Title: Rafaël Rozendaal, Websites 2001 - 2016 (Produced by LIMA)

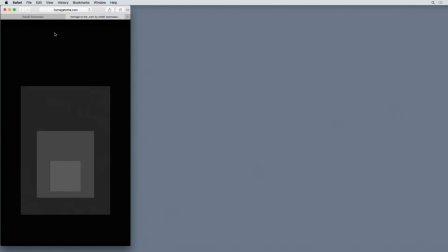And this rectangle is black, and it's slowly morphing into a white square. And so what happens is the black rectangle that is the size of the browser
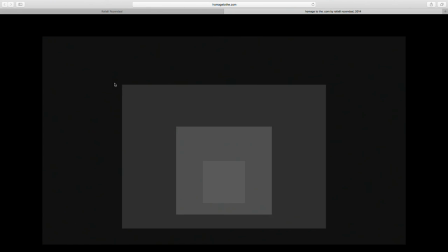is moved to the center, and as it's moving, it's fading to white.
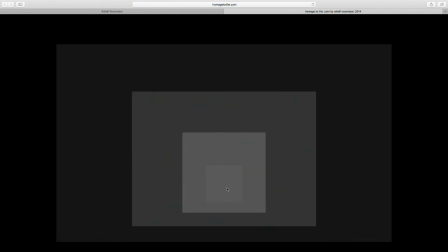The content of the rectangle is becoming lighter and lighter, and is becoming more and more square.
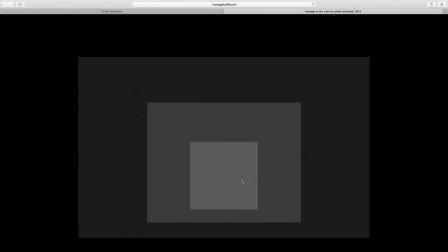So it's at the end point, it's actually the end point of it becoming square is already around where my cursor is here, because after that it fades so much that it becomes invisible.
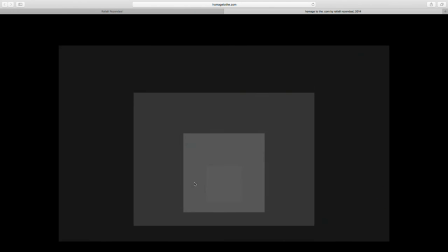If it would be a square at the end of the movement, it would still look too rectangular here.
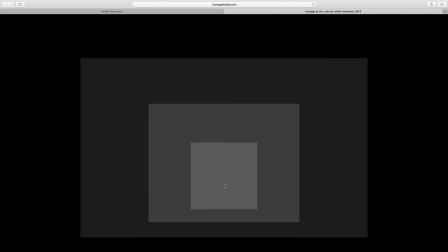So I made a point that it becomes a square a little bit earlier than the end of the color fade. The color fade is from black to maybe 20% gray.
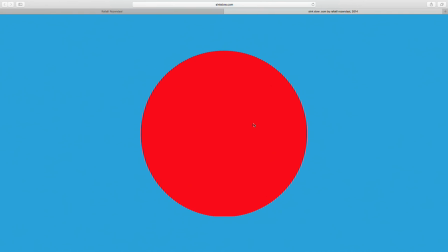The next website is syncslow.com, which we're not going to watch the full duration, but it's a sun that's slowly sinking into the horizon. And it takes about 4 minutes, because that's about how long it takes from when the sun hits the horizon until it's gone.
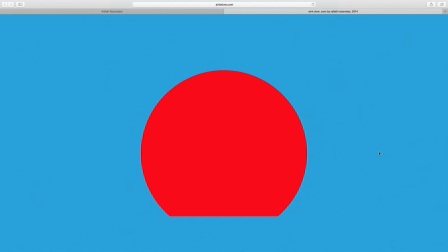So as you can see, it's slowly just sinking. And you can watch it on syncslow.com.
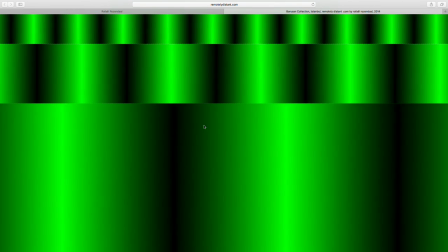Remotelydistant.com is a sort of simplification of the parallax phenomenon, that things move quicker if they're closer to you.
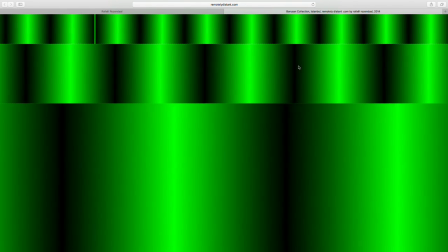So what we see is a repeated visual,
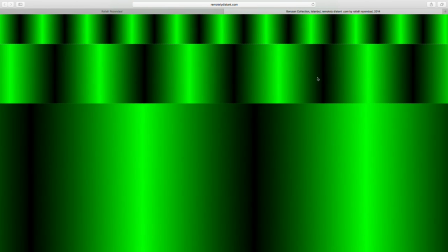a repeated gradient that's shown bigger and bigger the closer it gets to you,
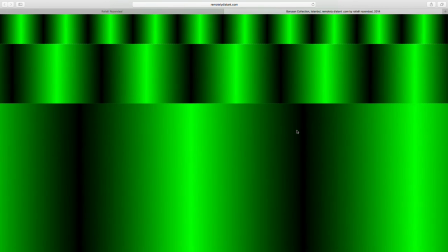and the movement closer to you is faster than the movement in the background. It's basically a diagram of parallax movement.
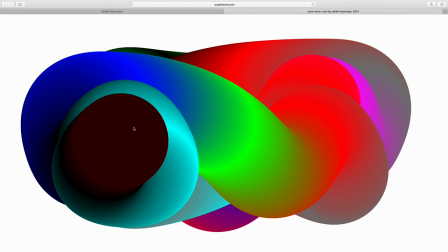Oozmove.com is a website that is kind of a drawing in reverse.
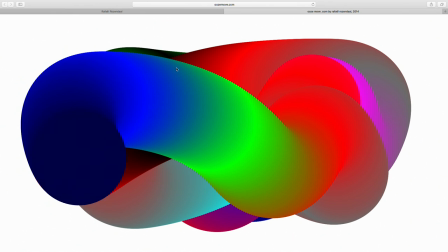So normally when you draw, you're drawing over what you previously drew, but here the drawing is in a way shrinking.
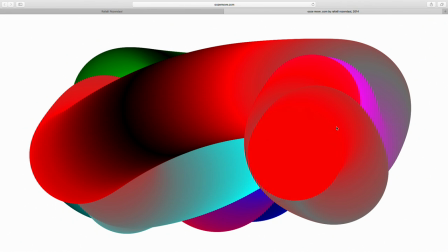So the drawing is retreating. It's like a worm that moves back into the earth.
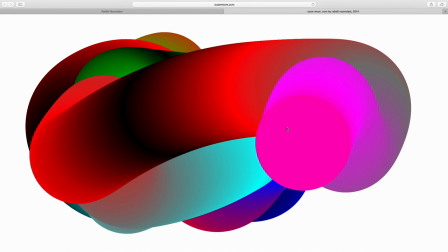What it is in actuality is it's a number of circles that is on a path, and the path is randomized.
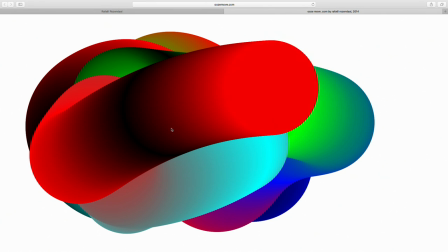There's a script at how often it curves, how often it changes its angle.
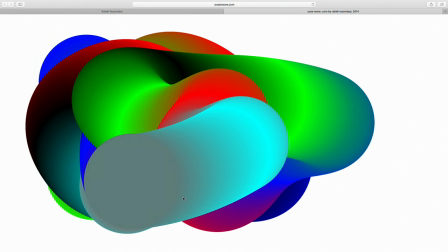And then on that path, there's color points. And so you can see little instances of circles.
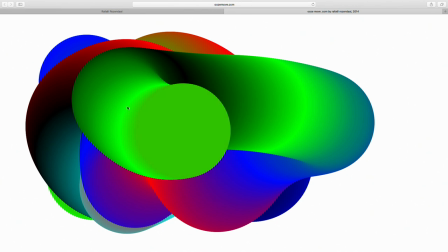That's the resolution, in a way. That's how often there are steps between the color points.
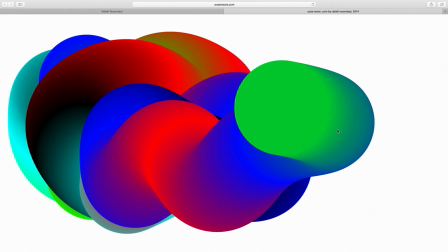And then as the worm is retreating, it's extending in the back.
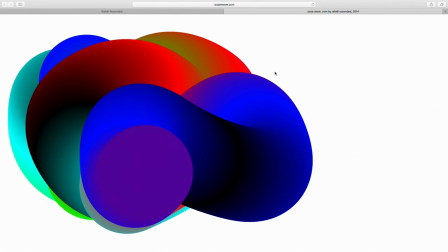So if you wait, you can see it sometimes that it's here, like it pops up in the back.
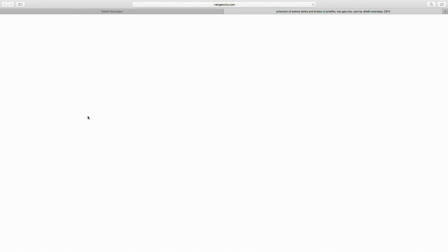This is neogeocity.com in the collection of Jeremy Bailey and Kristen Schaefer.
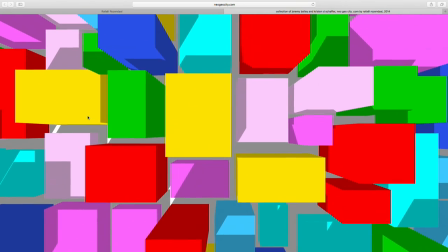We see a simplification of a metropolis, a big city filled with buildings and roads.
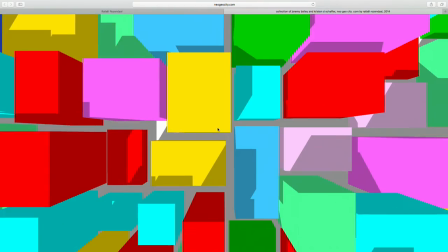All these buildings are just rectangles that were made three-dimensional.
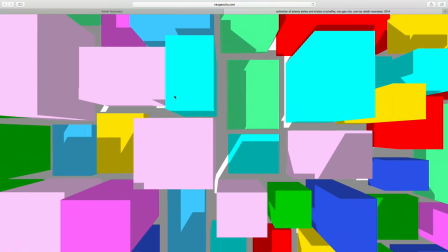So there's a floor plan of rectangles, similar to randomfear.com, where I have the parameters of
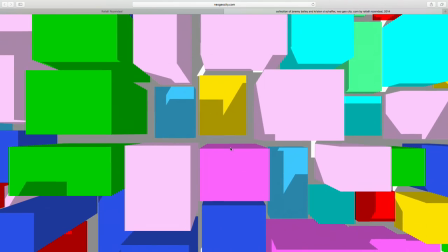small to big rectangles, either vertical or horizontal. And then there's a random depth to the blocks.
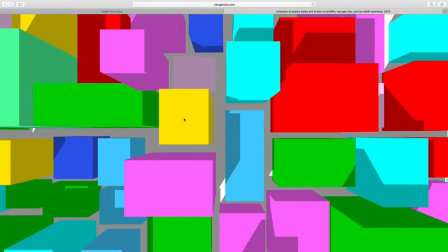And so it's kind of the idea of an app like Google Maps, where you can just pan across a city.
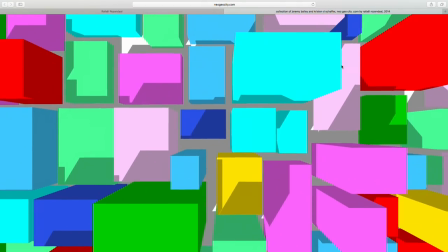And in this case, the city is completely infinite. You can scroll as far as you want, left or right.
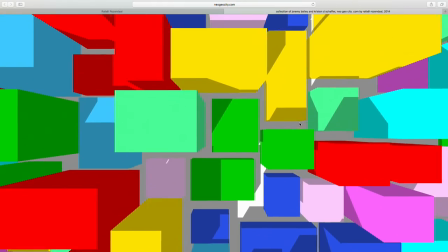It never stops. And the other thing is that if you don't do anything, it'll just move on its own.
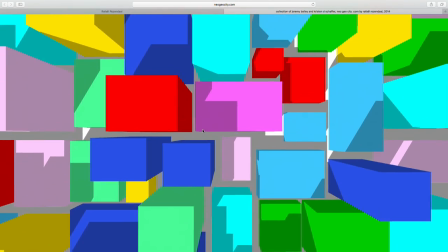It'll move in the direction that you pull it in, and it'll just continue in that movement.
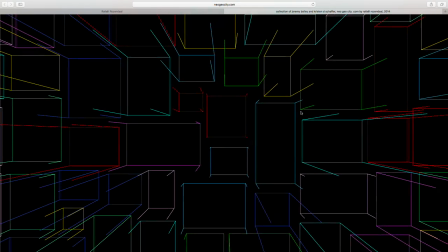And if you click once, it goes into night mode. And night mode is a wireframe. It's all the rectangles at the bottom of the floor, plus the lines that extend to the top. But it doesn't show the rectangle of the top.